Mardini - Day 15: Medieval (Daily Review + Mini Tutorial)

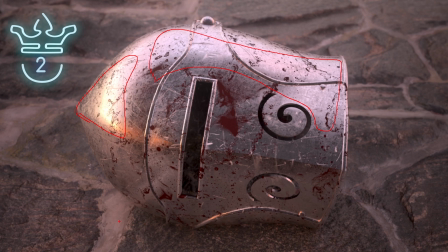They've also made sure to put this into an environment and not leave it just lying in a void. They've sort of added this displacement on the ground, the cobblestone walkway, and this really helps set the scene as a medieval setting. So they've done a great job with this one. It's an awesome still, lovely level of detail.
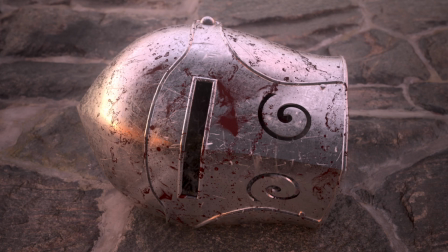I think it's great. So yeah, awesome work from Takuya Okada. And in first place, we have this entry from Nico Klein.
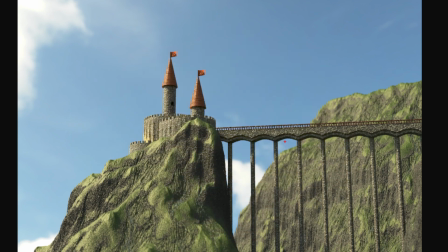This entry has a lot of charm. There's a good whimsical element to it. It's quite fun. Their take on medieval was to go for a castle, as you can see. And what they've done here is a very good compositional choice. They've used empty space very well. So they have this central piece of terrain.
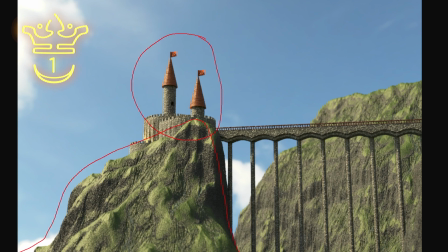And this makes the scene secluded, right? This is a single piece holding up this castle. So that's a separate part to everything else. They have this background piece of geometry, but it's out of focus, right? So that helps you understand that this is closer than that over there. They're not sort of in line.
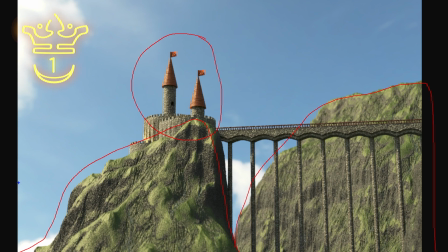Then they have all of this empty sky. So they've made sure to include lots of empty space over here. Once again, that makes this feel very isolated, right? This castle feels isolated. And then they have the single bridge. So this bridge over here to sort of link up the composition.
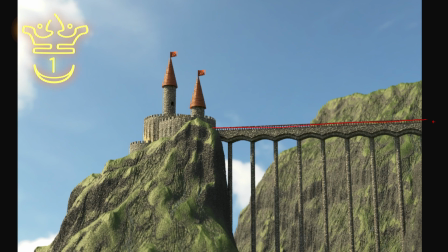Compositionally, this is excellent. They've also followed the topic very well. The one thing that I might change is a bit of the texturing. Some of these textures feel slightly off. And there's a lot of reused textures. So this over here looks the same as this over here. I might be mistaken. And it's the same as this over here.
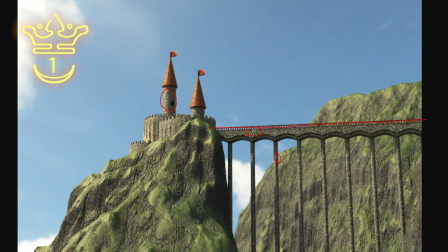So I think if there was some variation in the texturing, it would be great, even if they just use some sort of noise pattern. Other than that, I think a little bit of shrubbery or foliage on the cliff face would be awesome. But once again, it's a daily entry, and sometimes those things just aren't possible. They did a great job with the detail in the castle.
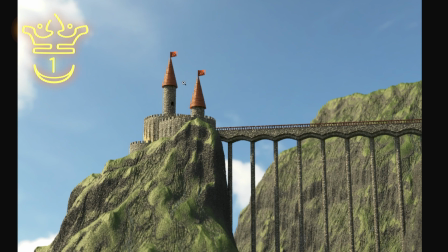It's got a good shape to it. The bridge looks great. And yeah, you know, you get the idea across. This does have a good feel to it, and it feels like something out of a fairy tale. So I think that this is awesome.
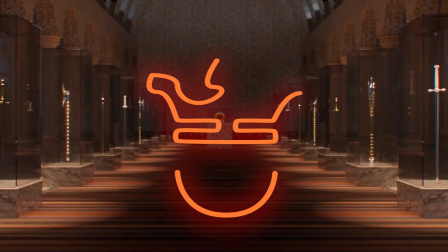Great work from Nico Klein once again. In third place in the animation category, we have this entry by Carl Drifter.
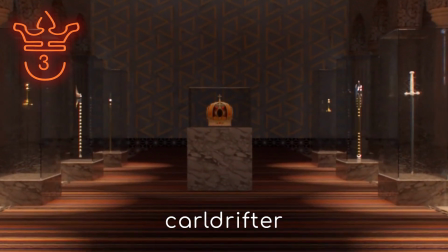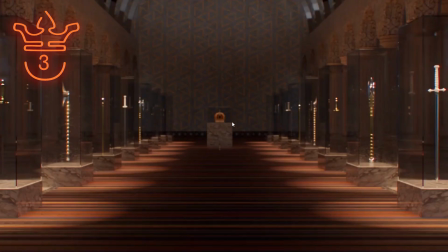So that's a pretty awesome shot. The amount that they got done in this time is incredible. So they have all of these different weapons, and you can see that each one is different. I imagine that there's a level of proceduralism because this one does look the same as that one over there.
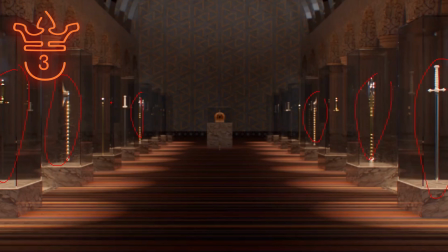That one looks the same as that one. So I do think they maybe reused the setups in some way, but in a procedural manner. They've got this insane structure in the background where there's this pattern on the walls and arches, and the back wall has a different pattern to add some detail.
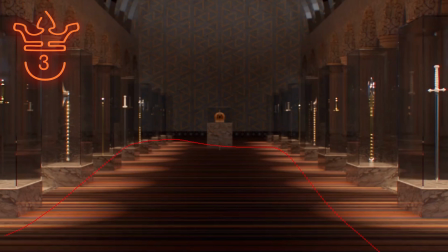They have this carpeting up front, which sets the scene very nicely. This feels like a museum. And then they have the camera move along here.
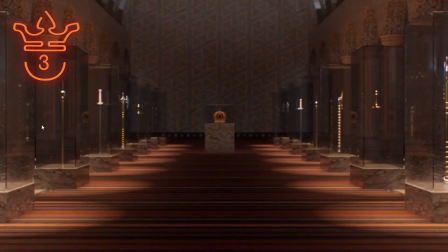So one thing about the camera move that I'm noticing is that it helps to catch the detail on the glass of all these display cabinets.
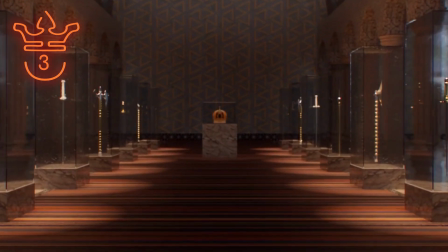There's a little bit of grunge and sort of scratching on there, and the light catches on there as you move along.
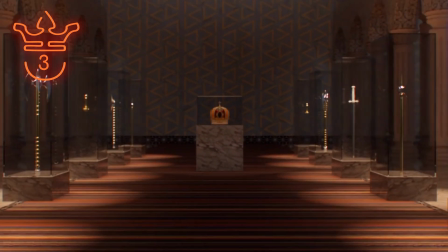So that's a very nice touch. Another thing is you can actually see that the background is pretty well fleshed out.
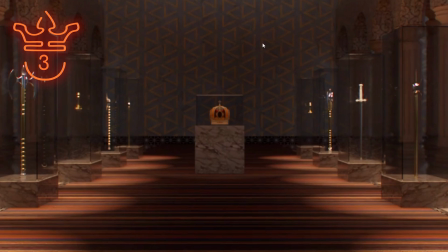Even over there, there's no real empty space. It is filled by this wall. So then you come in close over here and you see the center point.
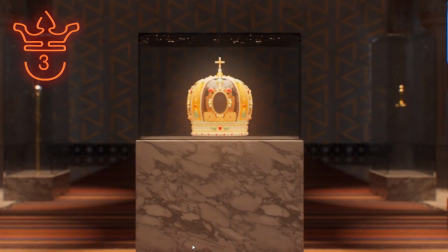So that builds interest because as you're coming in, the interest is mounting.
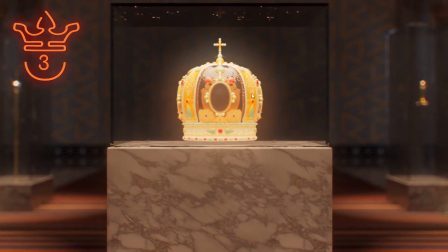Once you get here, I find it quite interesting that this crown gets brighter.
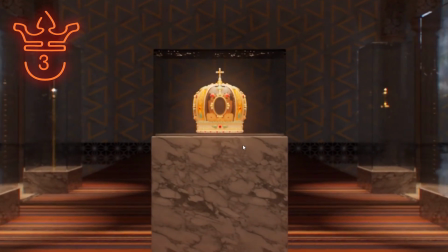So it might not be noticeable, but over here, the actual brightness of the crown increases.
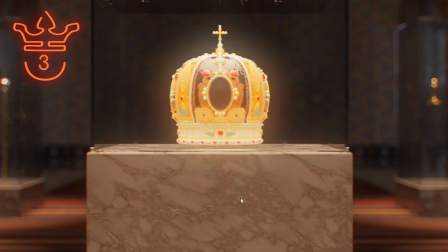Now, I'm not sure how he did that. It might have been in post, but I think it's a nice touch to really add to the impact of the crown, right?
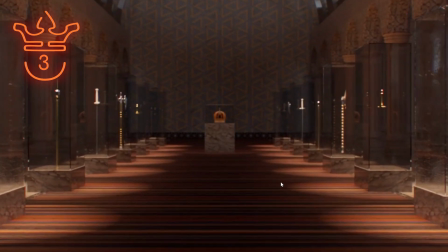And so everything about this is great. You know, there's a great level of detail. I think this is awesome. It's very impressive how he got this done in such a short period of time. So yeah, great work from Carl Drifter.
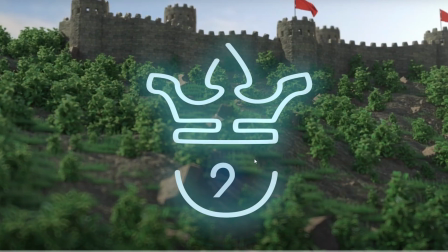In second place, we have this entry by Destroyer.
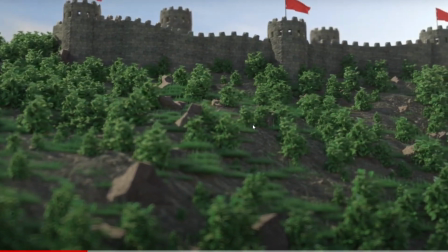Now, this is a very light and whimsical entry, right?
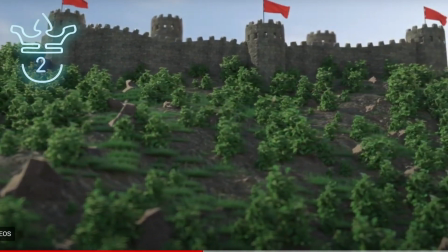They have these trees that are scattered all over here and the castle in the background. However, it seems almost miniature, and I don't know if that was their intention. If it is, they did a great job of making it look like a miniature because of things like shallow depth of field.
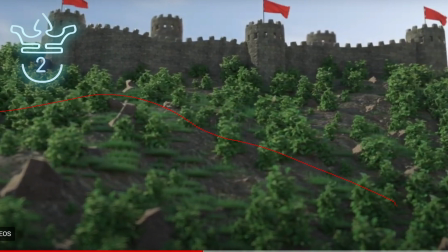When you do shallow depth of field, it makes things look smaller than they actually are. All of that makes it look like a bit of a miniature.
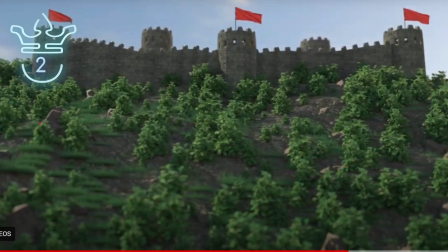A couple of things that I love about this. Firstly, they have a great level of variation. They have these rocks all over their environment that are scattered about. Their terrain is not too uniform. They have good shape to it, right? There's elements where it dips and elements where it rises. They also have varying trees. These trees are smaller than, say, these ones over here.
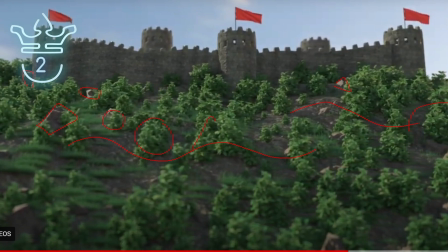This one is tilted that way, while this one's tilted this way. So it may be the same geometry, I actually can't tell, but each one is sort of oriented differently and has different scaling. And so they have a great level of variation. They also have these patches of green, there's a little bit of grass.
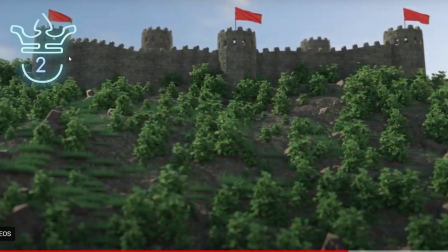All of that really helps to fill out the scene. As for the actual castle, they have great texturing on it. They have some displacement or bump over there. And they also have these vellum flags.
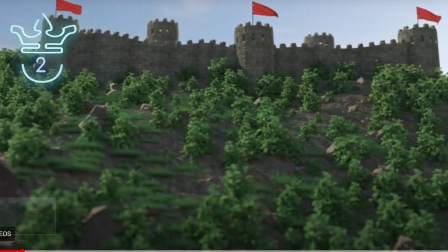Now, it's very easy to do one simulation and just duplicate it over, but it doesn't seem to be what they did because they're running at different times.
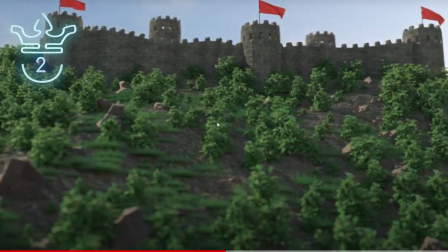Once again, they also have a very basic camera move just to add some dynamism to the shot.
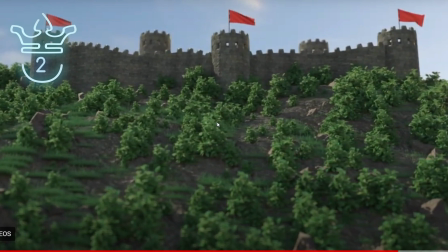So everything about this is great. A lovely little scene, and it has some charm to it.
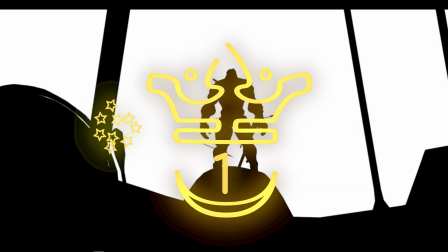So a great entry from Destroyer. And in first place, we have this entry from J. Santisculta. and they have this almost 300 inspired shot.
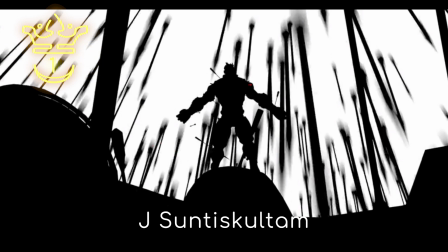So first and foremost, great artistic choice. The choice to use just black and white with no lighting, no shadows, no texturing, it's a smart move because firstly, it makes it memorable. There hasn't been a single entry in the competition thus far, or as far as I've seen, that does an art style like this, right?
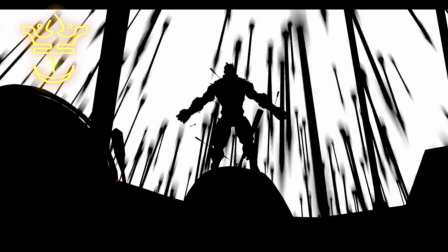So it makes it memorable. It also reduces the amount of work that you have to do. You don't have to focus on texturing. You can just focus on composition. Finally, the other thing that this does is it draws your attention to movement, right? And story. It doesn't take away by adding unnecessary focus to objects that aren't important.
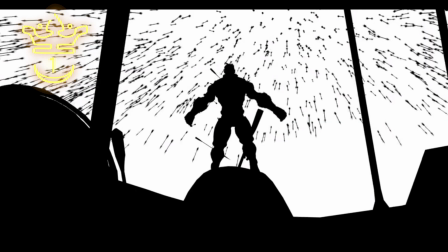It really just focuses on movement and composition. So a couple of great things about this, they have all of this detail in the foreground, right? All of this over here. And you don't know what this is. This might be, fallen comrades and a shield of some sort, maybe a spear, some flags, whatever it is, it adds detail to the foreground.
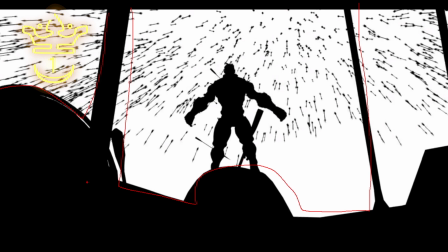And the shot would be potentially boring without it, right? You're once again establishing a foreground, a middle ground, and a background. As for the character, I like that there's already these arrows stuck in him. It makes him feel like the tragic hero or something, right?
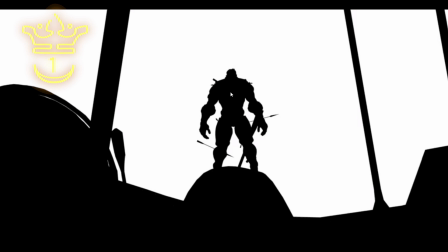You can get a bit more of a story going from that. I like the pose that he starts in, but I slightly disagree with the movement that he has.
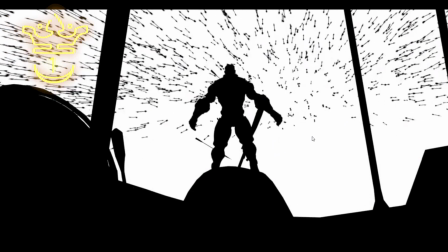The animation over here, I think it's a bit too subtle and a bit too slow.
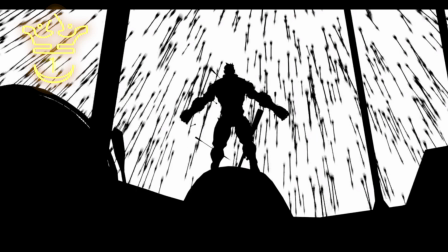It could maybe be improved with a bit of flair, some dramatics, where he throws his arms back, in a sort of dying breath type of thing.
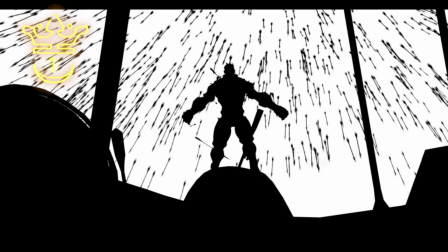As for camera move, I think that's another element that could be added to this.
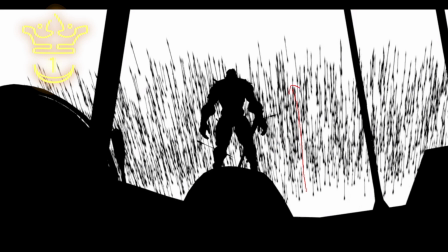I think a slight pan up to follow the arrows and then a pan back down. Very subtle, not too much, and I think that would help it a bit. Other than those two things, I think that this is awesome.
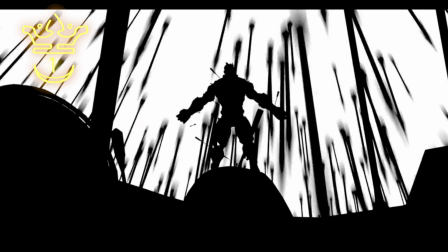They've got a great idea going here, and their artistic approach is awesome. So yeah, Jay Santi Skultan, love your entry. My man. This entry from Tomotaka is so cool.
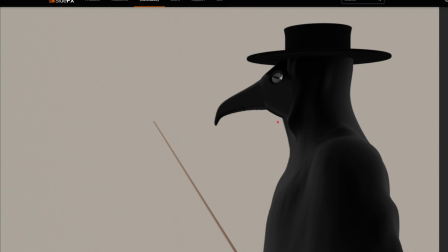I just wish it was a little bit more dramatic. So they could have gone for the more risky thing where they put a black background and then they hit this with very hard edge lighting. So it just catches all of these edges over here because the shape is very interesting.
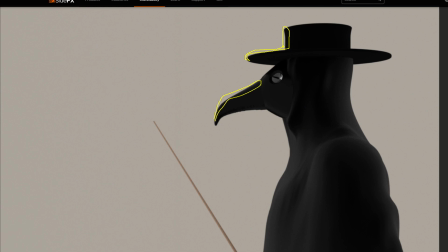And this is a very menacing figure. The plague doctor type thing. And so other than that, I think that they should focus more on texturing because this is a still. Texturing is very important. Your eye doesn't have to focus on motion, so it can focus on minor details.